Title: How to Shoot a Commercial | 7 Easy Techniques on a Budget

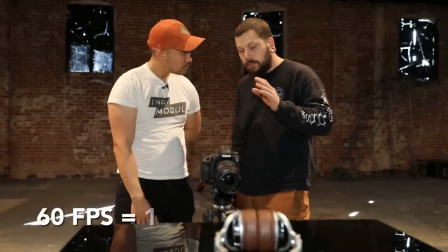(4:06)
Now that we're shooting slow motion, we want to make sure that our shutter speed is double our frame rate.
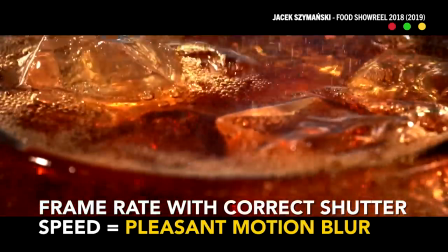(4:11)
And that just gives us the most pleasant motion blur and that'll keep our product from being too blurry or too sharp.
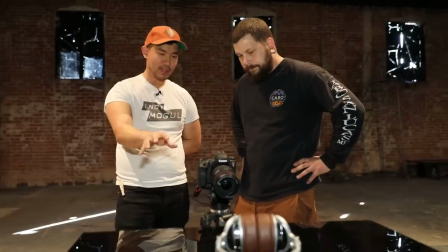(4:17)
It'll give us the most cinematic look. Now that we've got our product set and we've got our camera set up, what's next?
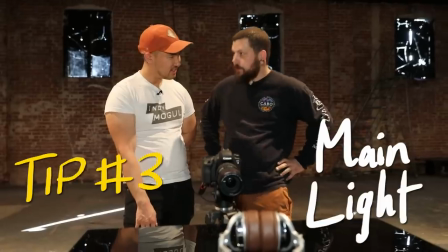(4:23)
The next thing I would do here is put up a light. On any product shoot, I like to use a soft overhead light.
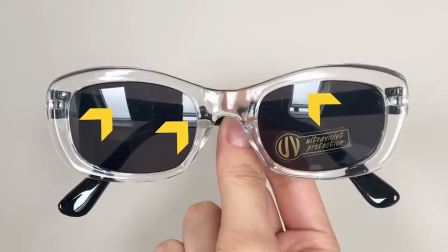(4:30)
The bigger the source, the better, especially because of reflections, right? So if you can't tell it's a light, that's better.
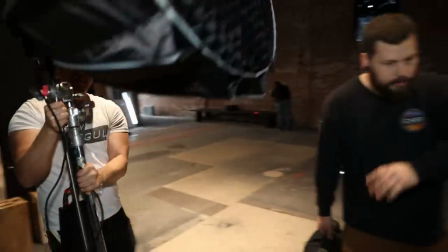(4:37)
Get a big ol' light, I'll point it straight down. This one right here? Okay, cool, sounds good. So we'll use the gobo arm here and we'll just kind of extend this up over the product.
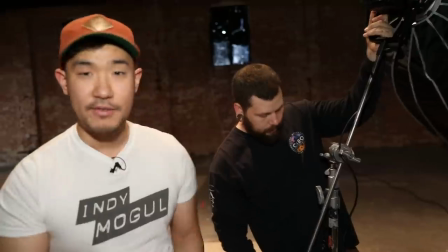(4:45)
Gotcha. So for everybody asking out there, why do you need a C stand versus regular stand? I'd say one of the most obvious reasons is you can do this.
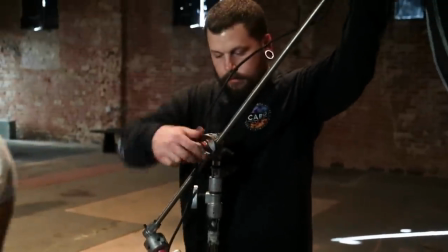(4:51)
You can actually rig a light out over something. Oh, boom. Okay.
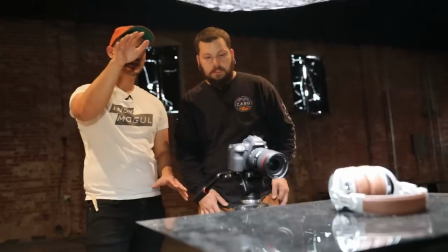(4:57)
So already we're getting a really nice image. What's the key to placing the top layer? How do you know that you've put it in the right place?
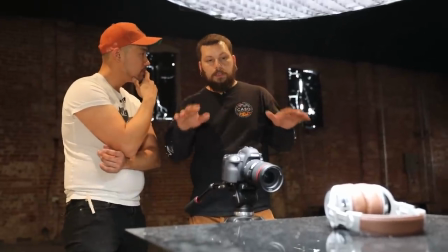(5:02)
So I'm just, I'm looking just for an overhead soft key that's just going to spill
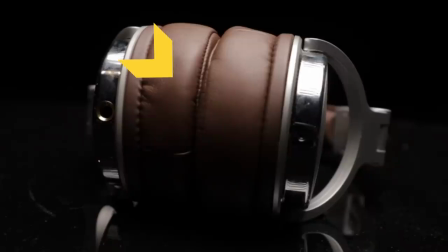(5:08)
this beautiful kind of of quality of light just coming down from the top.
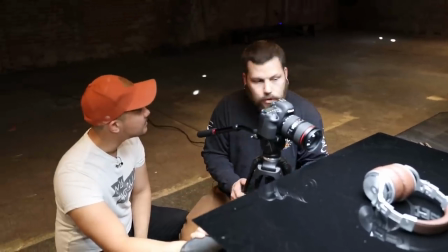(5:13)
It kind of mimics like the room you're in, right? So a lot of people like shooting in those little product boxes.
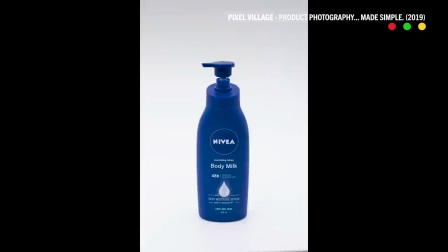(5:18)
And the reason that's good is because any reflections just look like the room you're in. So the bigger your overhead source, like when you're shooting cars, for example, since they're so reflective,
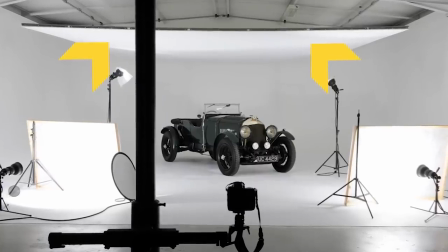(5:26)
you have to shoot on like a 20, like a 20 by 40 big overhead soft box. And that will allow the reflections to just look like the roof.
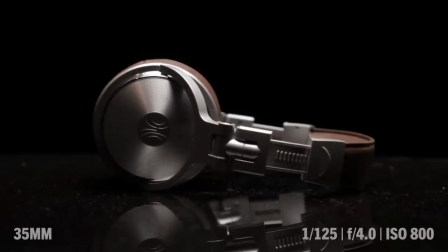(5:33)
Already we're looking pretty okay, honestly. Because it's overhead, it's still giving us some shadows.
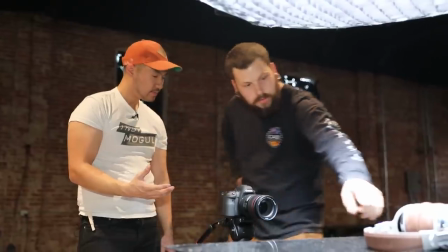(5:38)
It's not frontal. It's not making it flat. So we're still, as you can see, we're getting these shadows here in the product.
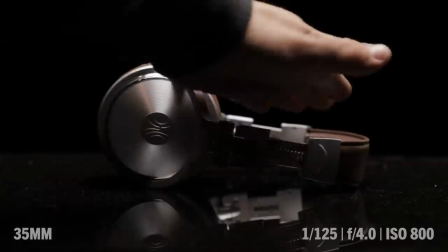(5:45)
But it's giving us this really nice fall off on top and into those shadows of the metal.
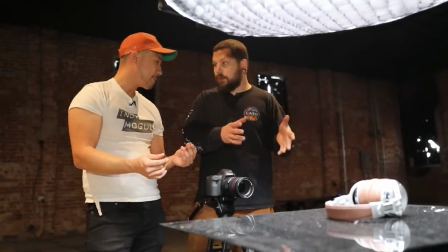(5:49)
I think the first thing you can do to make these product shots look better is never put a front light.
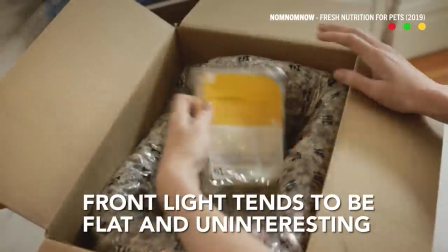(5:55)
If you have a front light, take it away. Put something either from the back or from the top.
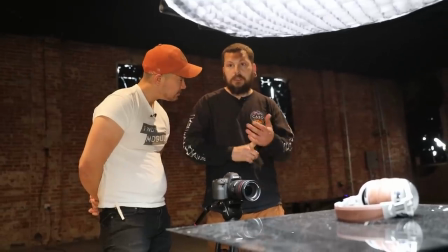(5:58)
The next thing I want to do is put some black duvetyne or a blanket or some kind of sheet on the ground actually behind this setup.
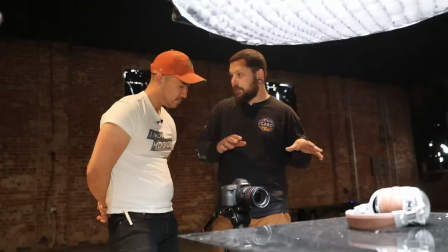(6:07)
So we don't get light spilling anywhere else.
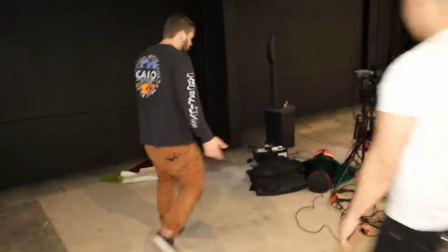(6:09)
So I'm gonna go ahead and grab a sound blanket here but like I said you could use like a sheet or a bed sheet or anything black really.
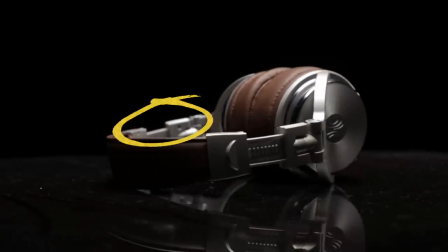(6:17)
I think we need some kind of back edge just to kind of give us some definition on the product, all right? So it's also going to give us a glimmer on the metal as it spins around. It'll give us that glimmer of hard light.
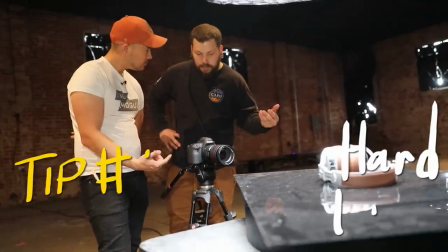(6:28)
So right now we have soft light. I think we need to add hard light to give some shape to the product.
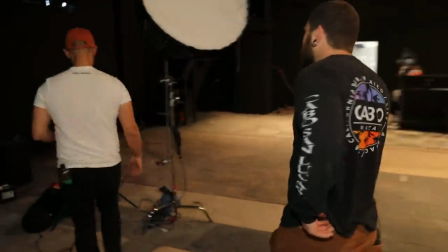(6:33)
Yeah, so we're gonna use a kicker. We'll use something with a Fresnel or a spotlight or something sharp.
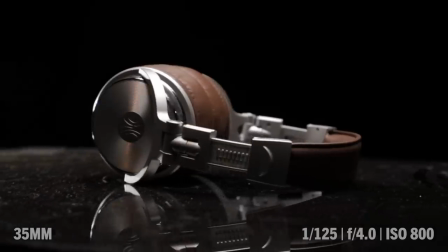(6:39)
Yeah, right about there. 45 degrees to the back. Beautiful. Okay, another thing we wanna do is try and get it off of our acrylic.
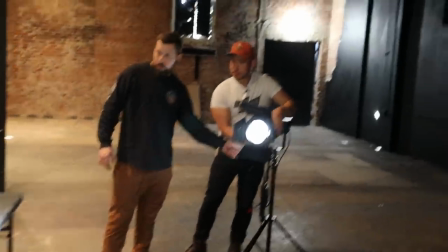(6:46)
We'll spot it in and then we'll use the barn door to kind of cut off that light on the bottom.
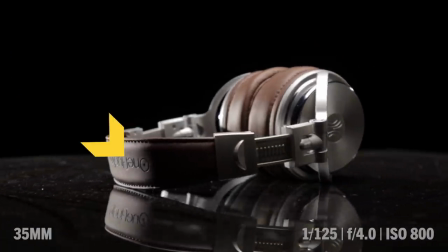(6:51)
You can also see like down on the headphone band right there. We need to flip those over. Attention to detail.
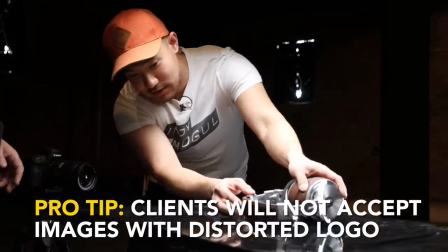(6:57)
You're worried about the logo. The logo is upside down. You don't like it? No, stop.
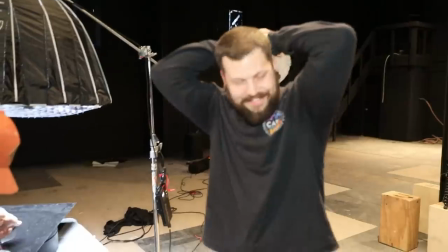(7:01)
You don't like me like touching and like- You're making it worse. Smearing like- You're putting your oils all over it.
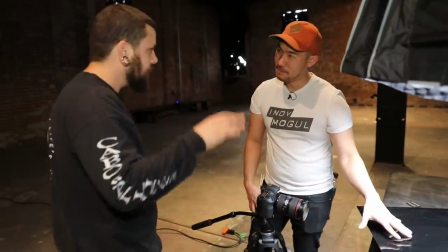(7:07)
The thing with product shot, you constantly have to be cleaning it. It has to be perfect every time you roll the camera. So it takes a lot of time.
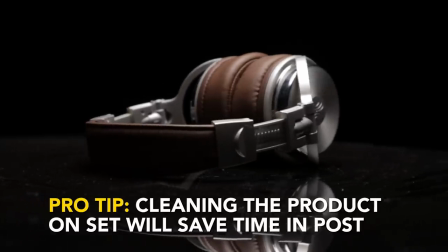(7:13)
And then every time it starts to get dirty, every time you handle it, watch out for fingerprints and watch out for dust.
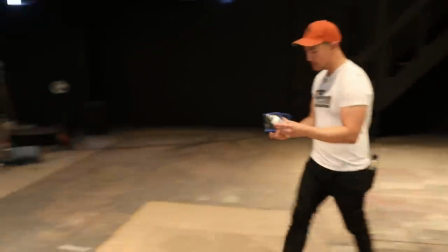(7:18)
We've got a little dust cleaning kit. We've got one right over here. Oh my gosh, all those fingerprints, I can see them now.
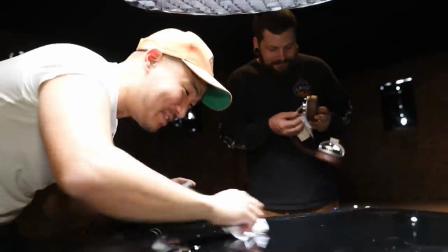(7:24)
Yep, now, yep. See, don't you wish he didn't do that. Oh my gosh, there's so much dust. Nice. Nice. All right, so what else are you seeing that we could add optional? Right, so when shooting products, brands have like branding, right? So say this company, their logo has some red in it or some teal in it or something.
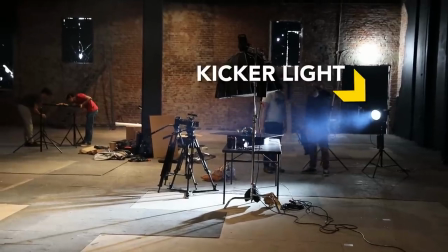(7:42)
So you can take that kicker light and actually throw a gel on it to change the color and give us some branding.
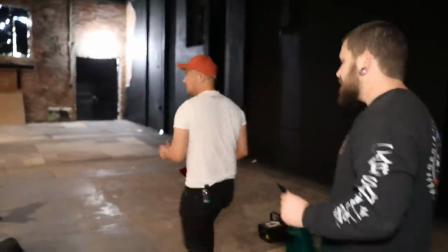(7:48)
Kind of wrap the branding around into the product video. So how do you pick which colors you want to do? You said- Basically, I like to do research on the brand, right?
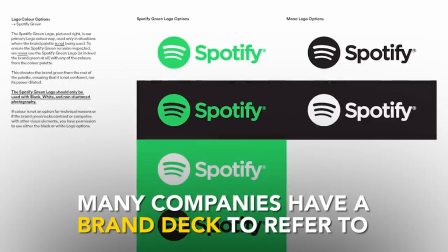(7:56)
If I'm shooting something small, I'll see what they use as their color scheme and I'll just work that in.
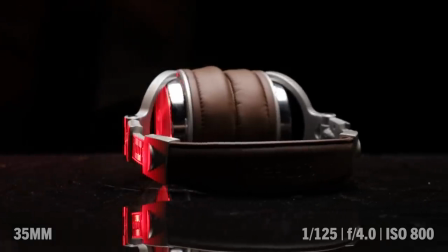(8:01)
So I'll throw in some red in here. Oh man, look at that. That looks great. Already, that's incredible.
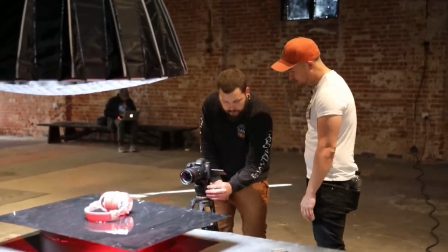(8:06)
Obviously we need to clean that acrylic, but so far we're getting some beautiful stuff down in our reflections here.